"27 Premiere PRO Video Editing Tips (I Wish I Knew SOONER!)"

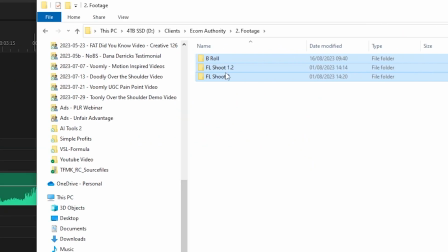0s
organization did you know you can drag your folders straight from your desktop into
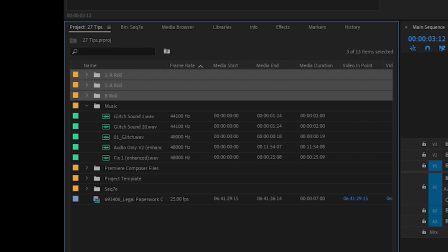4s
Premiere Pro but you need at least two files in the folder so
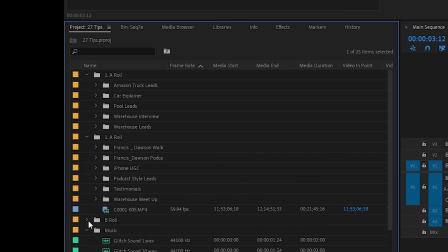9s
what I'll usually do is I'll download my client a roll b-roll voiceovers whatever assets they give me I'll organize the folders and then drag that folder
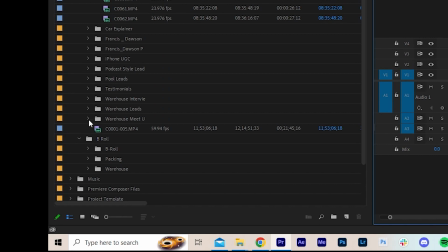18s
straight into Premiere Pro if you've got loads of footage of multiple cameras a roll b-roll etc why not create a new sequence from
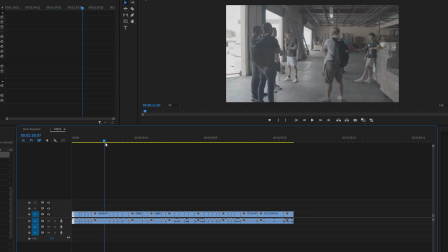25s
each camera source so you can easily scrub through the footage before pulling it into your main edit while you're scrubbing through your footage it's a good idea to make
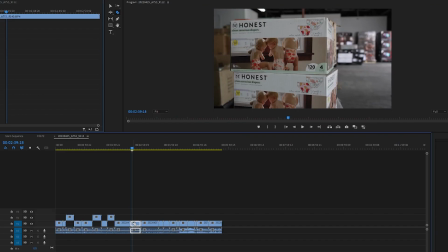32s
cuts on your absolute favorite parts and then pull them up to track two this will make it a lot easier to find them later and this is called pulling
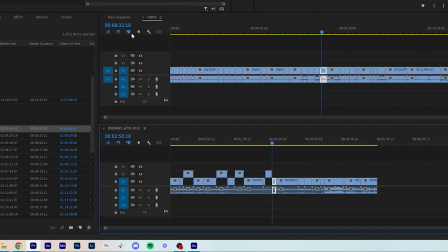39s
selects you can drag a second sequence into your timeline by pulling it from the project panel into the blue bar thing down here and
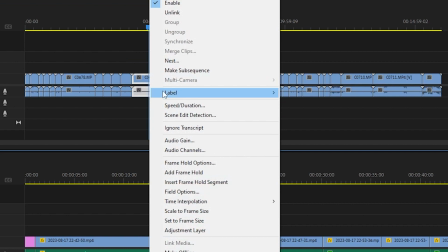47s
now you can easily scrub through your select and pull them into your main edit you can right click on clips in your timeline and click label to label your clips a different color,
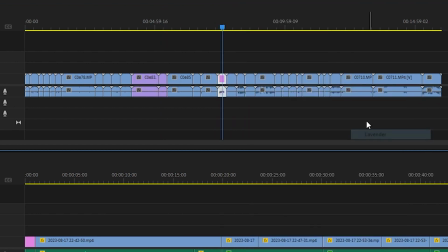55s
color coding clips is great for remembering what is A-roll, what is B-roll, who's talking etc and can also make it easier to find clips later on.
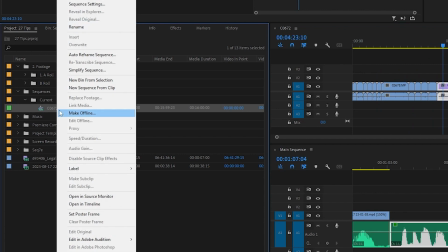63s
If you've made great progress on an edit and you're about to layer in some music or B-roll, you can right click on the sequence, click duplicate and I have a backup in case anything goes wrong.
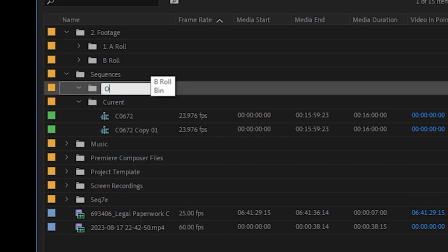72s
You can also create a bin called old sequences and just drag the old version into here to keep it tidy but still have the backup.
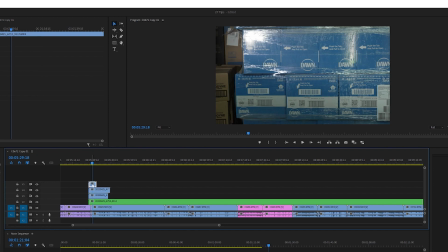78s
You can click shift and e to enable or disable a track, now you can stack clips on top of each other test different footage and easily make changes later if you right
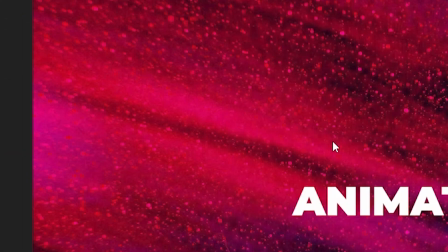86s
click on a clip and click replace with after effects composition it will open up a new composition in after effects this
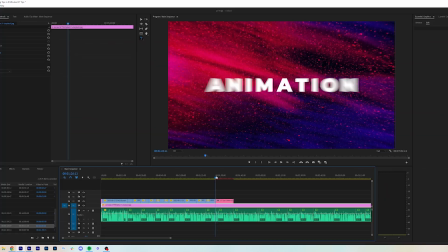92s
makes it really easy to quickly design and animate titles and the results go straight into premiere pro you don't need to render or anything like that you can
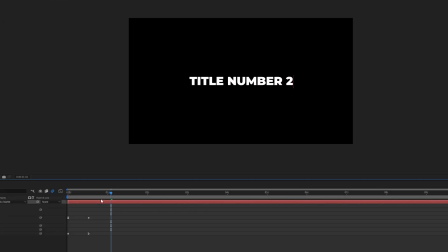100s
also duplicate the composition after effects change the title or the animation and then drag this straight into the premiere pro project panel i like to
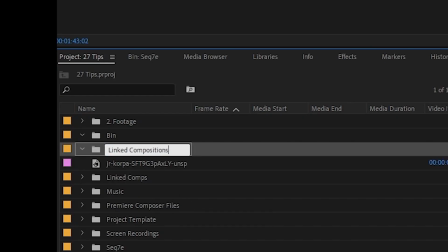108s
make a folder called link comps and leave these compositions in there These are perfect for listicle
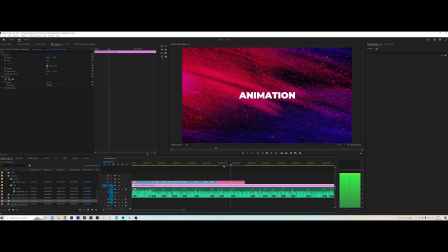113s
type videos or videos with chapters where you just need to swap out a word in an animation.
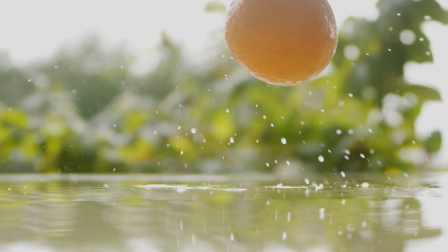118s
Let's get into some editing. Cutting on action, it's called a match cut. For example, the hammer hits and the orange bounces.
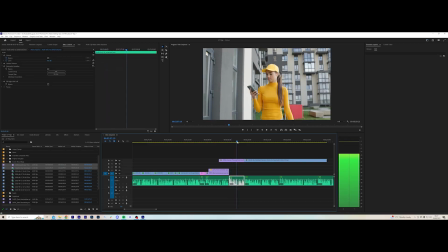125s
Another example could be someone throwing their phone and cutting to an explosion.
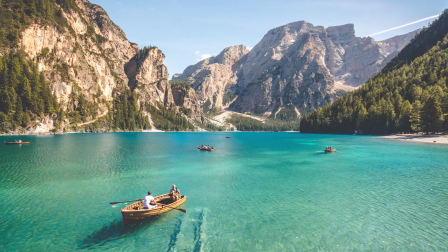131s
If your video is losing momentum, you can add a slow scale or zoom to keep your clip moving.
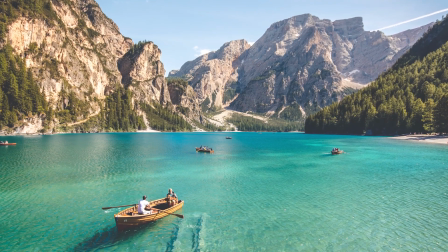136s
This is called the Ken Burns effect. It works really well with static images.
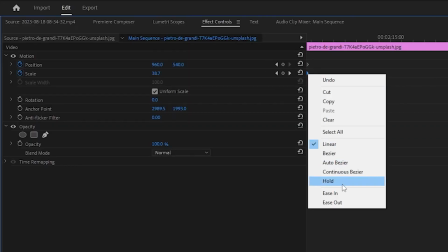139s
You can also make the animation look better by right clicking on the first keyframe and clicking ease in and right clicking
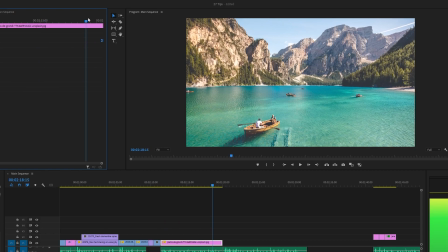145s
on the second keyframe and clicking ease out and this will give it a much more gradual smooth motion.
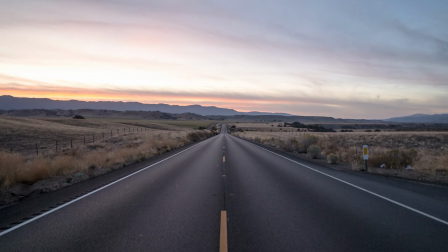150s
To create this projector like effect when images come in simply zoom into your image slightly, add a small movement and blur to introduce the image and add a camera sound effect for bonus points.
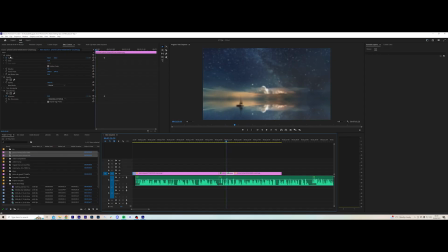160s
Even better if you click on the original clip,
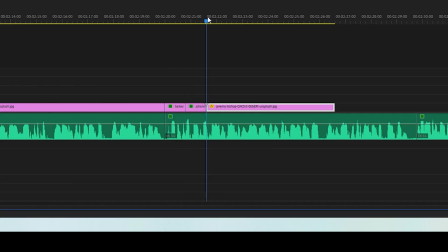163s
hold control and select motion and gaussian blur you can now go to the first keyframe on your next clip. so you can just paste the effect straight over.
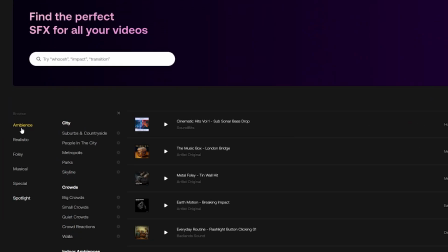172s
You might need to scale in a little bit on the new image. And by the way I get my sound effects from Artlist as well as my music and my footage and I'm
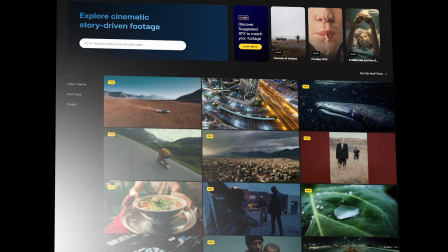179s
a partner with them so if you hit the link in the description below you can get an exclusive discount.
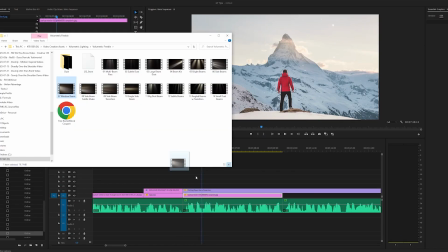184s
You can use Dust, Volumetric Lighting and other textures to really add depth and bring your images to life.
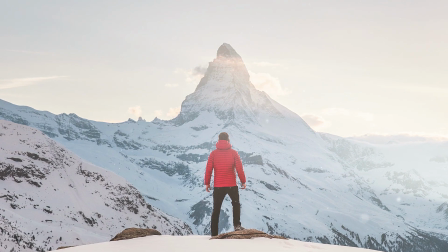190s
You can get these assets for free with Google or you can get them alongside millions of other assets from Motion Array,
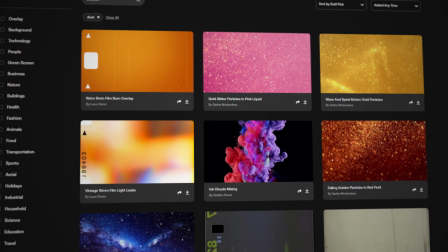195s
I've also left a link below for an exclusive discount for those if you want to check them out.
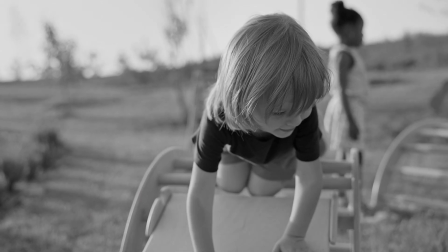200s
Desaturating your images helps create this flashback look so if you've got saturated images and desaturated, saturated looks like the present,
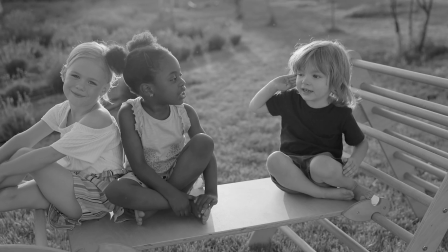208s
desaturated looks like the best. Alternating between these can help visually tell a story and if you've ever seen the film Memento, it'll all make way more sense now.
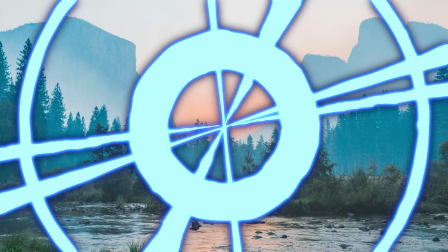217s
Don't just add transitions and effects everywhere, always be thinking, does this add to the video?
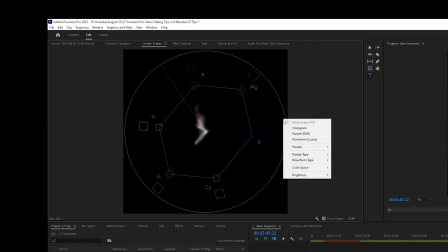222s
If not, don't put it in, leave it out. The three lumetri scopes you want to use are Vector, YUB, Parade, RGB and Waveform Luma.
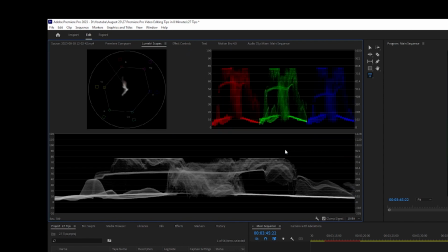231s
Vector scope YUB shows colour and saturation.
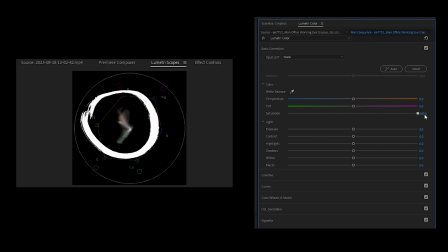234s
If you increase the saturation, the middle splash will expand and you don't want this to exceed the inside line or your image will be oversaturated. Also, using the colour temp and tint sliders to get between the yellow and red icons will help you get better skin tones as this is the skin tone line.